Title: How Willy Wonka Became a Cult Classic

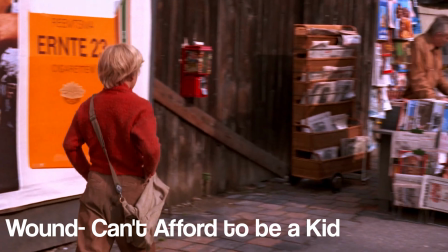8:02 This poor child has to hustle off to work rather than to get to hear a song by the candy man who rains candy down upon Charlie's classmates.
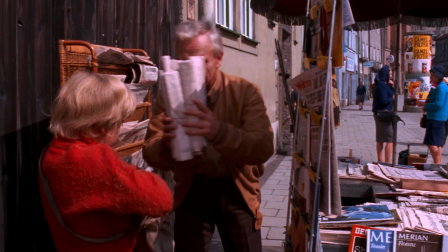8:09 I can't imagine a kid like that would feel very special, but that would also be a misperception.
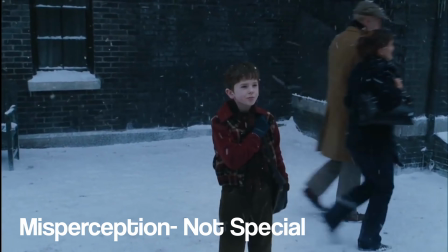8:15 Now the only line I like in Tim Burton's adaptation is at this point and it's read by the narrator,
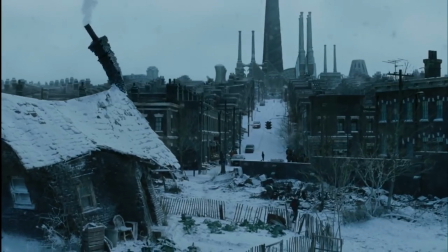8:21 which is not a great way to handle exposition, but it is a great line that would also work here too.
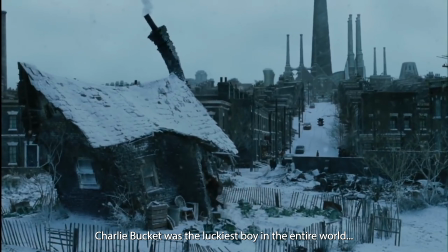8:26 Charlie Bucket was the luckiest boy in the entire world. He just didn't know it yet.
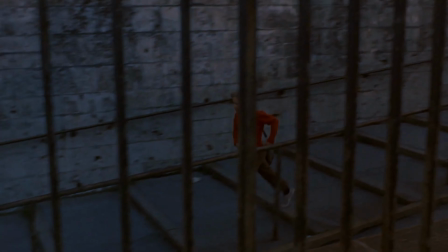8:32 So then we get our salt in the wound moment, which mirrors the previous. Charlie on the outside looking in, but now looking into Wonka's factory.
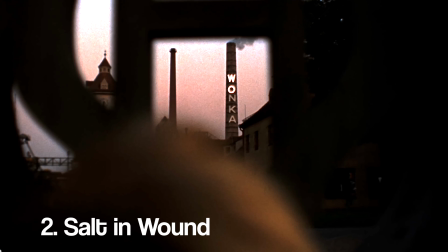8:40 So there's a creepy foreshadowing here, which is a bad omen. And I'll get to this, but David Seltzer, the young screenwriter, tasked to rework Raoul Dahl's screenplay as best known for his horror, The Omen. So there's some dark scenes here, atypical for a kid's film.
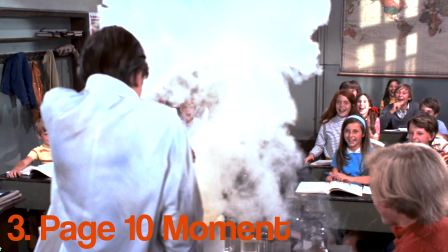8:56 But then, with a bang, at eight minutes, right on time, we get our inciting incident.
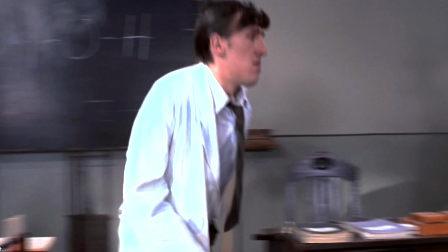9:02 Our presentational false And then it's a funny scene.
Hey, Winkerman, come here.
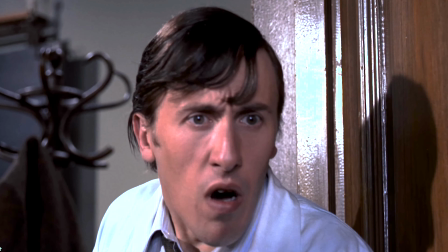9:10 What's happening? Willy Wonka's opening his factory. He's going to let people in. You sure? It's on the radio, and he's giving truckloads of chocolate away.
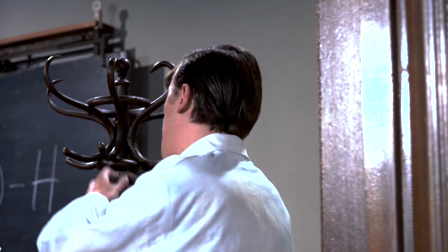9:17 Class dismissed. No, no, it's only for five people. Class undismissed. He's hit him five golden tickets, and the people who find him will win the big prize.
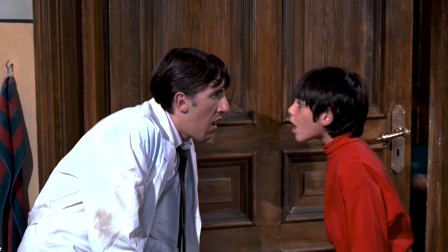9:25 Where's he hidden the tickets? Inside five Wonka bars. You've got to buy Wonka bars to find them. Class three dismissed.
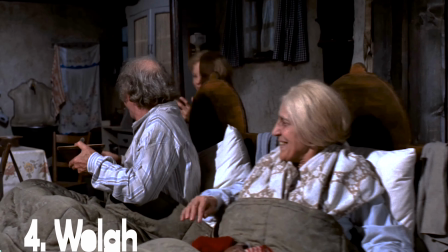9:30 Charlie weighs his pros and cons from first believing he is going to find it to giving up hope because the fifth and final golden ticket was found,
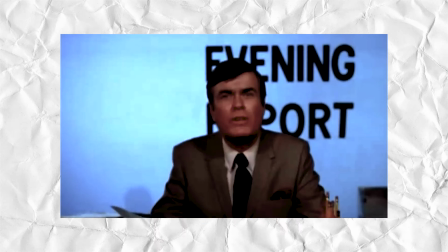9:38 but wait, it was a hoax.
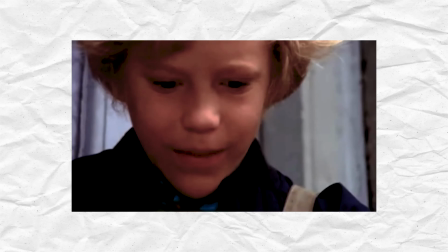9:45 And then, right on time, he finds the ticket. At roughly 33 minutes, and after a lengthy run home and a musical montage, we immediately meet Slugworth, the supposed villain.
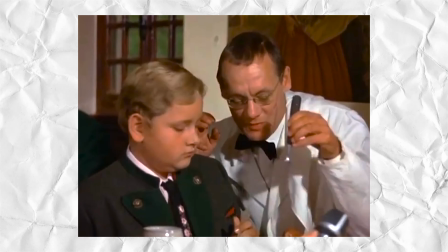9:56 And this was the biggest rewrite of the adaptation since this part was not in Raoul Dahl's original script but the writer and director felt it needed a bad guy and I agree.
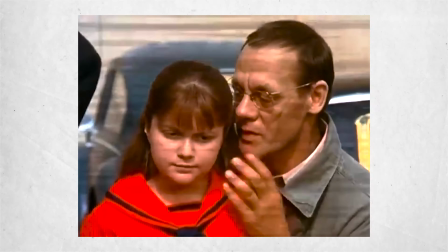10:06 He also presents us with another conflict. To get rich by helping out Slugworth, Wonka's apparent main chocolate competitor or maybe you'll be able to live off a lifetime supply of chocolate.
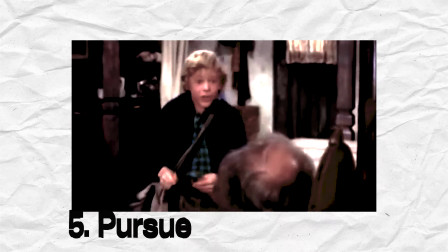10:17 But does Charlie pursue this goal? Yes.
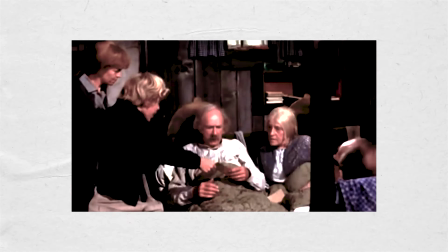10:21 So he wants to get into Wonka's factory to prove he is special, to prove he deserves love and he will be able to finally support his family so he gets to be both.
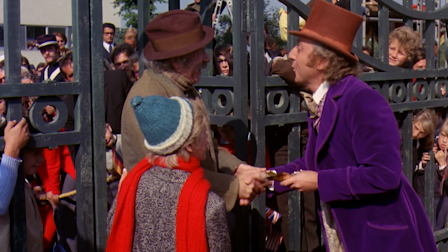10:29 To be the man of the house and he gets to be a child, a kid in a candy shop.
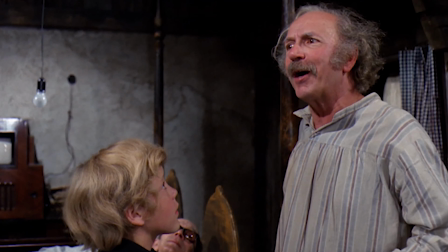10:34 So here, some say Grandpa Joe steals the spotlight, springs from bed and sings that he has a golden ticket, not Charlie or Ree,
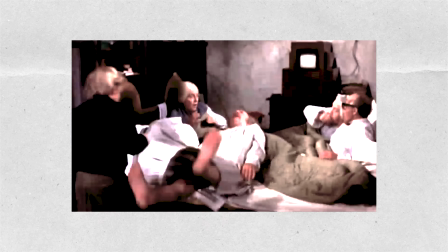10:42 which seems a little suspect for a bedridden old man that can't work to all of a sudden be fully capable of singing and dancing,
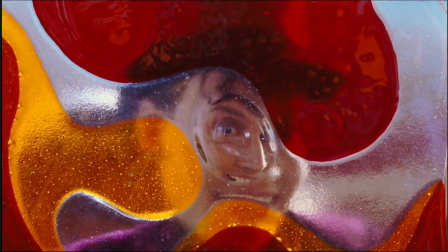10:47 but the book and Tim Burton's film actually handled this much better because Grandpa Joe was fired from the factory, so he would be working if he could.
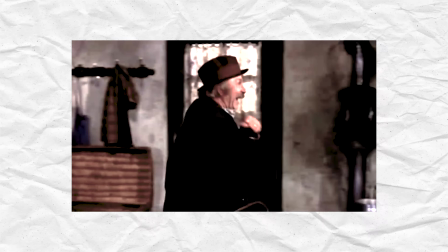10:56 But the song here, an important one to the musical, is sung by a veteran actor, not a boy who actually doesn't sing, who is also acting in his first film ever.
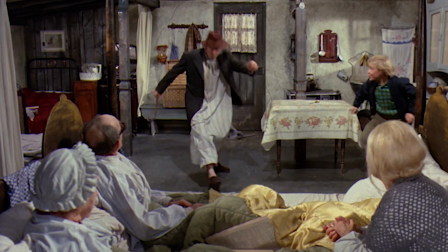11:05 So I believe this was the director making a quick decision to give this number over to Grandpa.
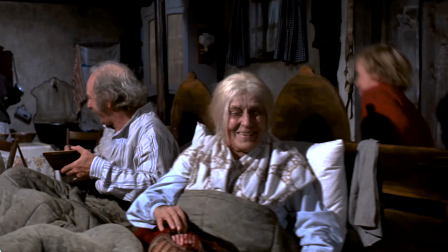11:11 And as you may have noticed, Charlie doesn't actually sing lead in any of the numbers, which is very uncommon for a musical for the hero to not have a solo song.
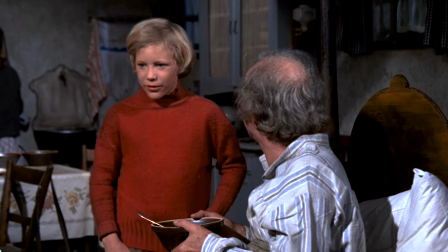11:20 Yet Grandpa's character does add that ethical tension and conflict for Charlie, but he's not trying to steal the fictional spotlight here.
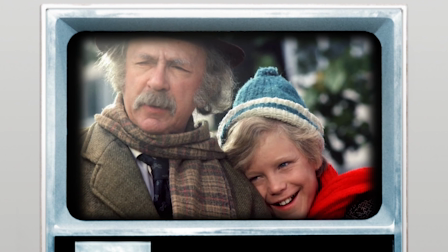11:29 He's probably actually supporting a castmate in real life. And so act two begins. Our sincere connection is rising and love interest. And love interest does not mean romantic love interest always.
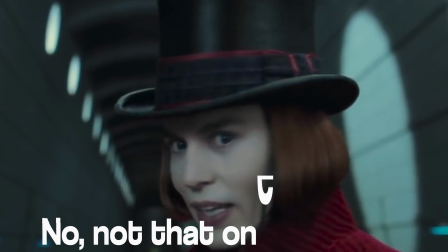11:40 It could be a friend, a dog, or an eccentric chocolatier. So like Charlie, we meet Willy Wonka, Gene Wilder, for the first time in one of the most memorable scenes in the film, which again, was not in the book due to a grand conspiracy.
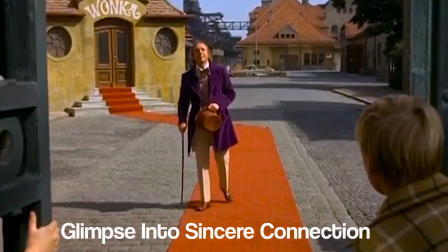11:56 In fact, it was Gene Wilder's idea. I said, I'd like to come out with a cane and be crippled.
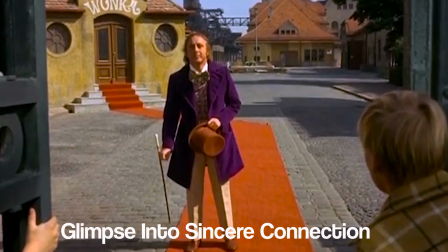12:04 And I said, because no one will know from that time on whether I'm lying or telling the truth.